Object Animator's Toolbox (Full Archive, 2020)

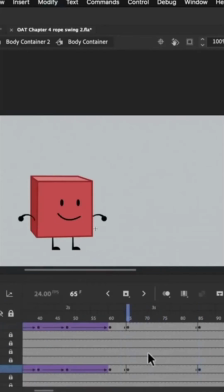(58:03)
Then we'll go back to the second to last keyframe, enable onion skin,
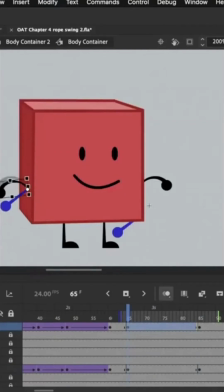(58:07)
and use that preview to approximate the halfway point between the first and second positions. And the same thing with this arm, we're going to try to approximate the halfway point. Then we'll press Command A or Control A to select these frames, give it a classic tween, and change the ease to an elastic ease out.
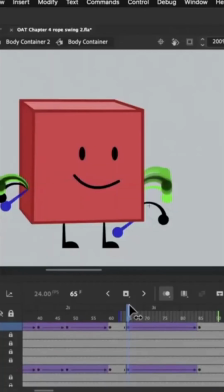(58:25)
Finally, we'll make the straight arms start to move by placing a keyframe right before the bent arms, and using our onion skin preview to bring the straight arms right up against the incoming bent arms.
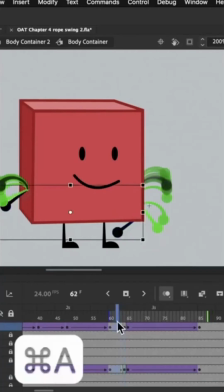(58:43)
And then we'll give the preceding keyframe a tween that is cubic ease in.
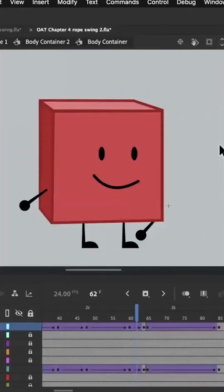(58:50)
We are done with the arms. Let's double click back to the main timeline and admire what we've made.
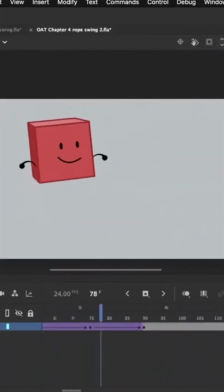Look at that. All of this staggered motion really gives Blocky a feeling of weight. Now all he needs are some legs.
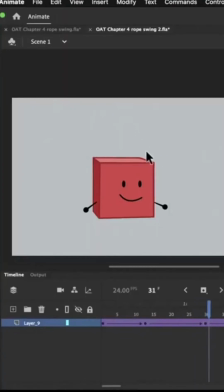(59:11)
Let's bring back the legs by choosing the selection tool and then diving back inside so we're editing body container.
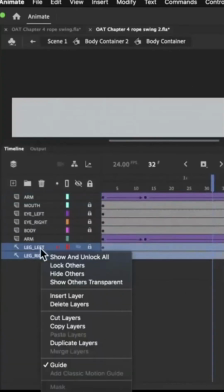(59:18)
We'll select the leg layers and then uncheck the guide option.
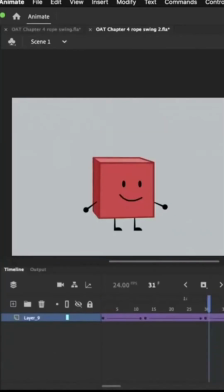(59:22)
Now if we go back to the main timeline, we might notice something.
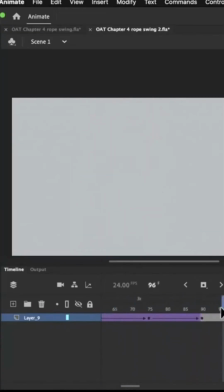(59:28)
First off, it doesn't really look right how the feet are sliding on the ground. We want the legs to move with Blocky while he's in the air, but stay attached to the floor when he's grounded.
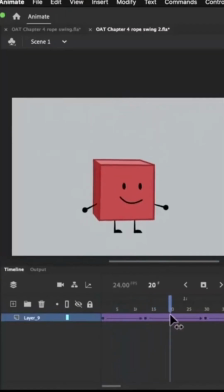(59:37)
Somehow, we have to switch which graphic the legs belong to first when he makes contact with the floor, and then a second time when he breaks contact with it.
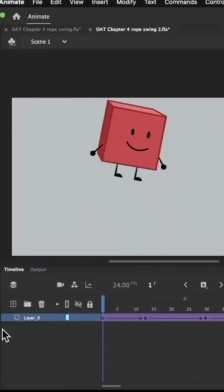(59:45)
Here's how. Right now we're in the main timeline. Let's make 2 new layers and bring them below our body container 2.
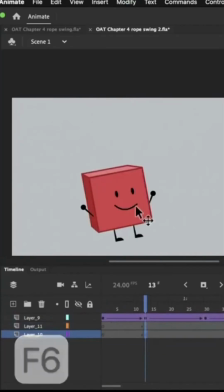(59:53)
We'll add a keyframe to these 2 layers, and then we'll select body container 2 and go to modify, break apart.
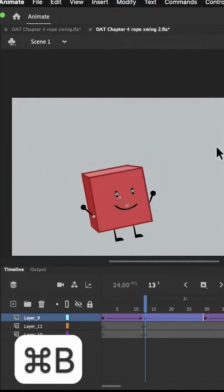(60:01)
Though I recommend Command B or Control B. We'll repeat this until the leg symbols actually show up, but no further. We'll make sure these 2 legs are selected, copy, and then undo how we broke it apart.
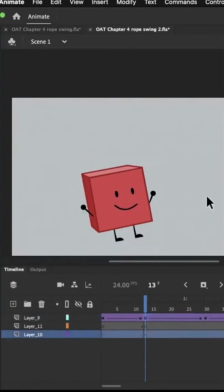(60:15)
Finally, use Command-Shift-V to paste these legs in place on the lower layer.
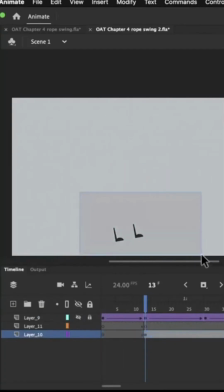(60:21)
If I lock this layer and hide it, you can see that these legs are now in our main timeline.
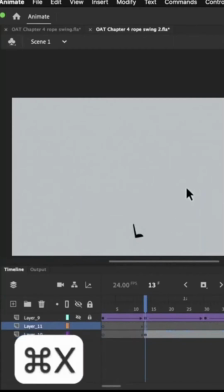(60:26)
I'm gonna cut this leg and use Command-Shift-V to paste it in place.
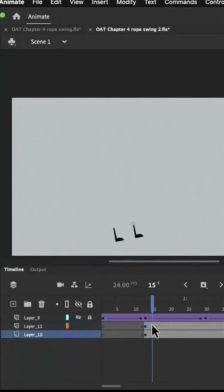(60:31)
So now these 2 legs are 1 on each layer. What we've done is we've grabbed the legs through all those layers of nesting and brought them onto the main timeline while still preserving their transformation.
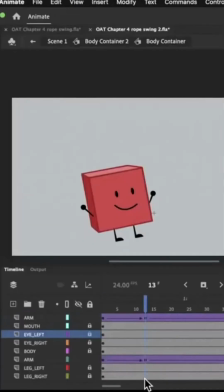(60:42)
Now we can dive back inside body container, select frame 13 on the frames with the legs, and convert it to a keyframe. Then we'll do the same thing on frame 60, which is when Blocky leaves the ground. And then while making sure that these layers are unlocked, select these frames and remove their contents.
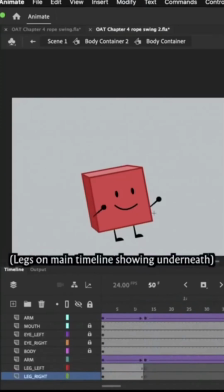(61:01)
We've made the legs disappear from body container and then reappear.
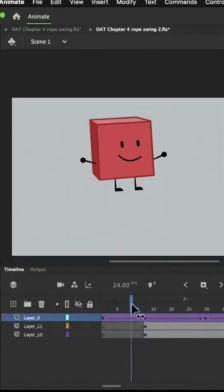(61:04)
If we go back to the main timeline to look at what we've done, we can see how we sort of transfer the legs from the innermost graphic to our main timeline.
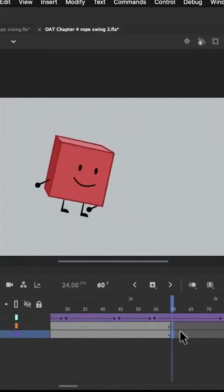(61:12)
And then let's go to frame 60 and use the F7 key to place an empty keyframe for when the legs reappear inside body container.
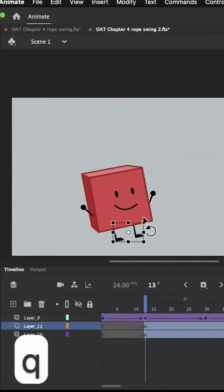(61:22)
I'm going to go back to frame 13 and rotate these legs so it looks more like they're standing on the ground.
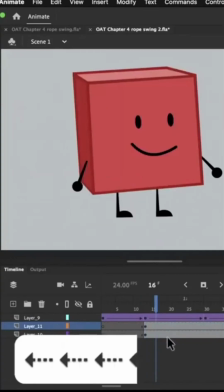(61:28)
And I'm going to move them backward a little bit. One issue right now is that if we try to tween these legs,
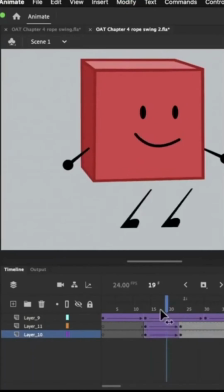(61:34)
or skew them through a tween, you can see the feet are still prone to sliding on the floor.
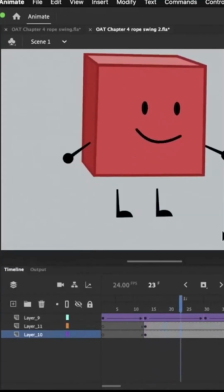(61:40)
I'm going to undo those keyframes because what we need to do instead is first move the transform point to the feet.
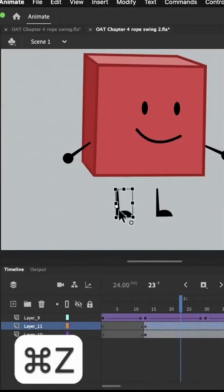(61:46)
I don't think it really matters where on the feet, but as long as we can make sure that transformations occur around the feet, that'll maintain the sense of attachment to the ground, which in this section is a lot more important than the attachment to the body.
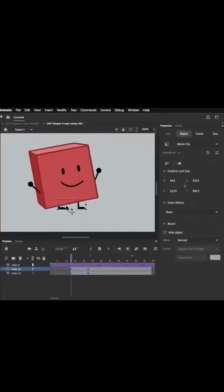(61:58)
At this point, we're free to add whatever keyframing or tweening we decide looks right, just to try to match the motion of the body. It's literally impossible to match the motion exactly, since that motion was created with nesting that we can't replicate here.
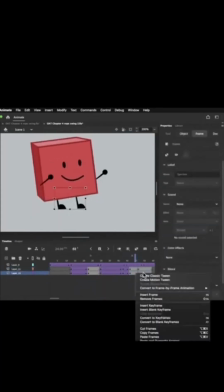(62:11)
But as long as it's somewhat close, it should still work.
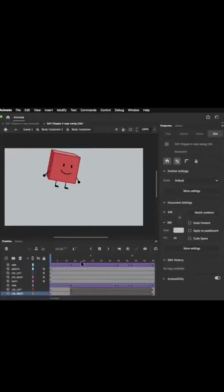(62:18)
And now that the nesting of the legs is all sorted out,
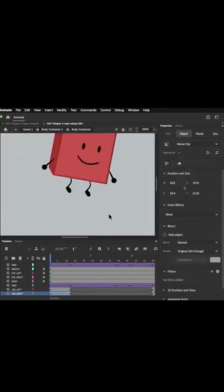(62:21)
we can dive back inside body container and tweak the mid-air legs to look more natural by swapping the straight legs for leg bent above. I've made the legs at the beginning move with a linear ease just to give the sense that they're floating freely. It's not super important that they transition perfectly to the standing legs, since there's such a big impact happening at that same time.
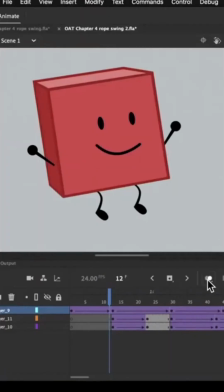(62:44)
But if it makes it easier, you can use onion skin to help you by enabling it while you're on the main timeline, and then diving back inside.
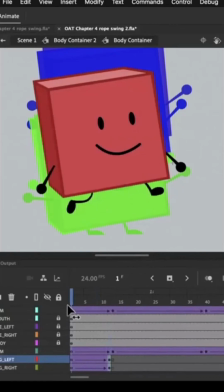(62:52)
Now, even if you disable it while you're inside, you'll still see that preview, and you can use that to help you judge where the legs should end up.
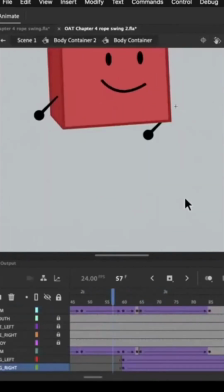(63:00)
And the same goes for when the dangling legs reappear. It's not super important that they transition seamlessly, but in this case, I've given them an elastic tween, since it layers pretty nicely with the rest of the motions that are happening at the same time.
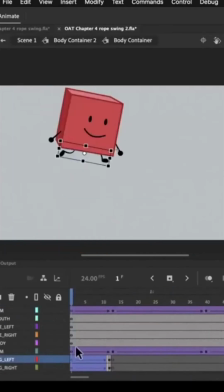(63:17)
Lastly, you can unlock the rest of the layers in body container and add some eye motions. Now, there's so many motions going on at once that, in my opinion, you won't even need to smooth out these eye motions at all.
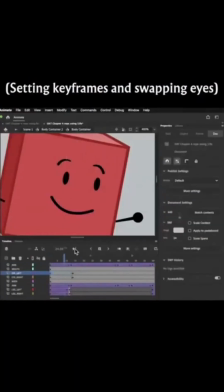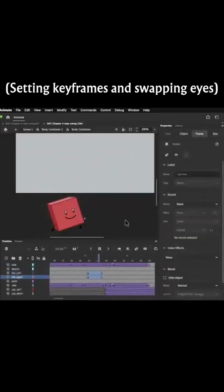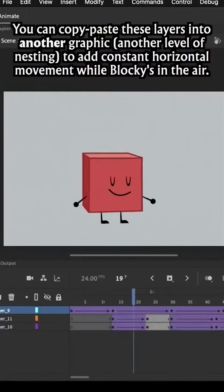And that's an advanced body movement. Hopefully this helps you use nesting and staggering in your own animations. I've now opened up a scene from BFB 16 that I personally worked on, and I think that it's got a body movement that has a bit of complexity to it.
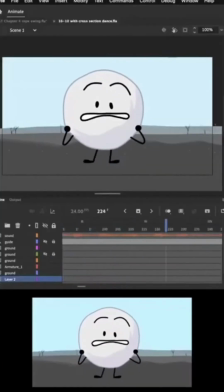(63:59) Oh my snowstorm! Floor's actually struggling to do something!
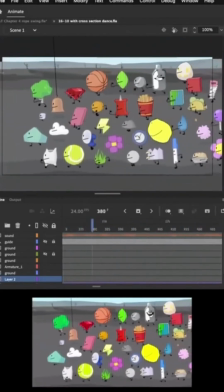(64:04) This I gotta see! Spongie's the largest contestant to be eliminated by 7 times!
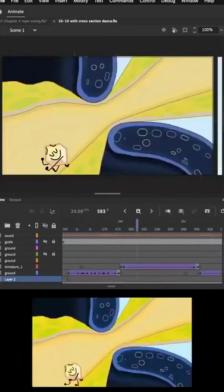(64:13) Good to know.
Now this part is just going to be me freely talking about what I'm observing here.
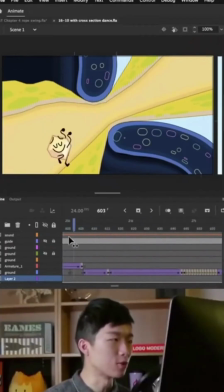(64:26)
In this case, this motion that Loser is making is kind of a combination of a lot of techniques. You can even see here on the main timeline, I've sort of left this symbol here with quite a bit of nesting as his legs are flopping around on their own.
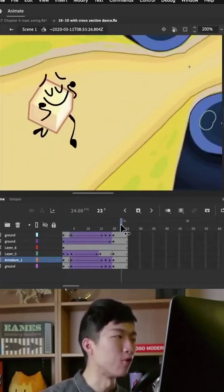(64:44)
Look at how exaggerated these legs are here before they finally recoil and return back to their natural state.
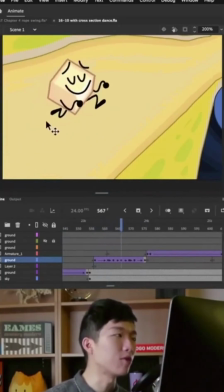(64:51)
And that's an example of how I want to combine both the legs swinging forward with Loser flying through the air. And the part where this leg is reaching out like that, even though this frame is so exaggerated,
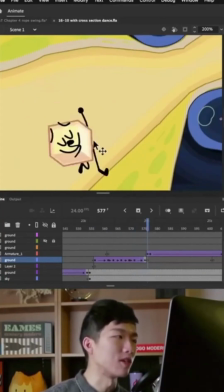(65:03)
just the fact that the general shape is more similar to the leg that comes right after it just makes it seem more continuous. And it's hard to notice at full speed that this leg has such an exaggerated transform applied to it.
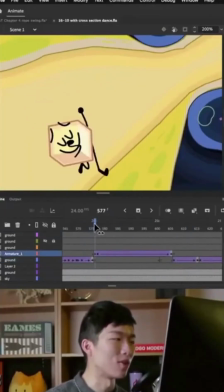(65:18)
You can see on the timeline how I've transitioned from one symbol to another, just to help break this into small parts that are a lot easier to deal with.
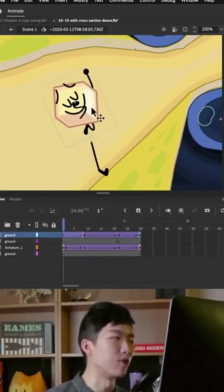(65:27)
In this case, this symbol has just 2 layers to it, and that's because I've put everything that's not this other leg all in one symbol.
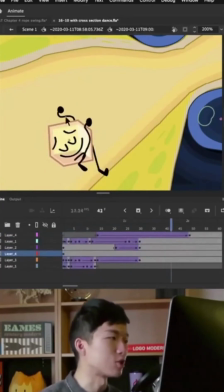(65:36)
And that's where all of this fancy swinging and elastic motion is happening.
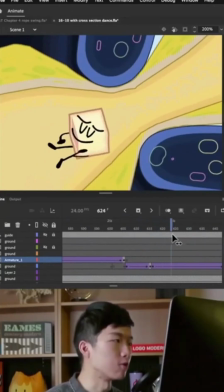(65:43)
And then there's this third piece here, after Loser jumps into the air. And this is where the spinning happens.
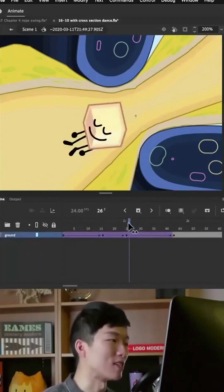(65:50)
Once again, we're using nesting to our advantage, since the spinning happens in its own timeline.
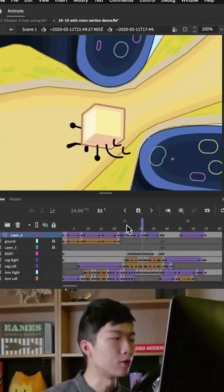(65:57)
You can see that you can combine motion tweens and shape tweens freely.
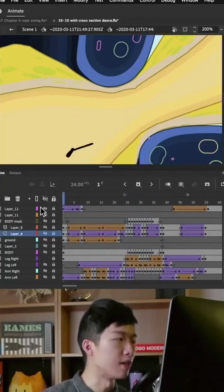(66:05)
In this case, if I decide to hide all layers but one, you can see how one part is doing its own piece of the pie. It's its own piece of the puzzle.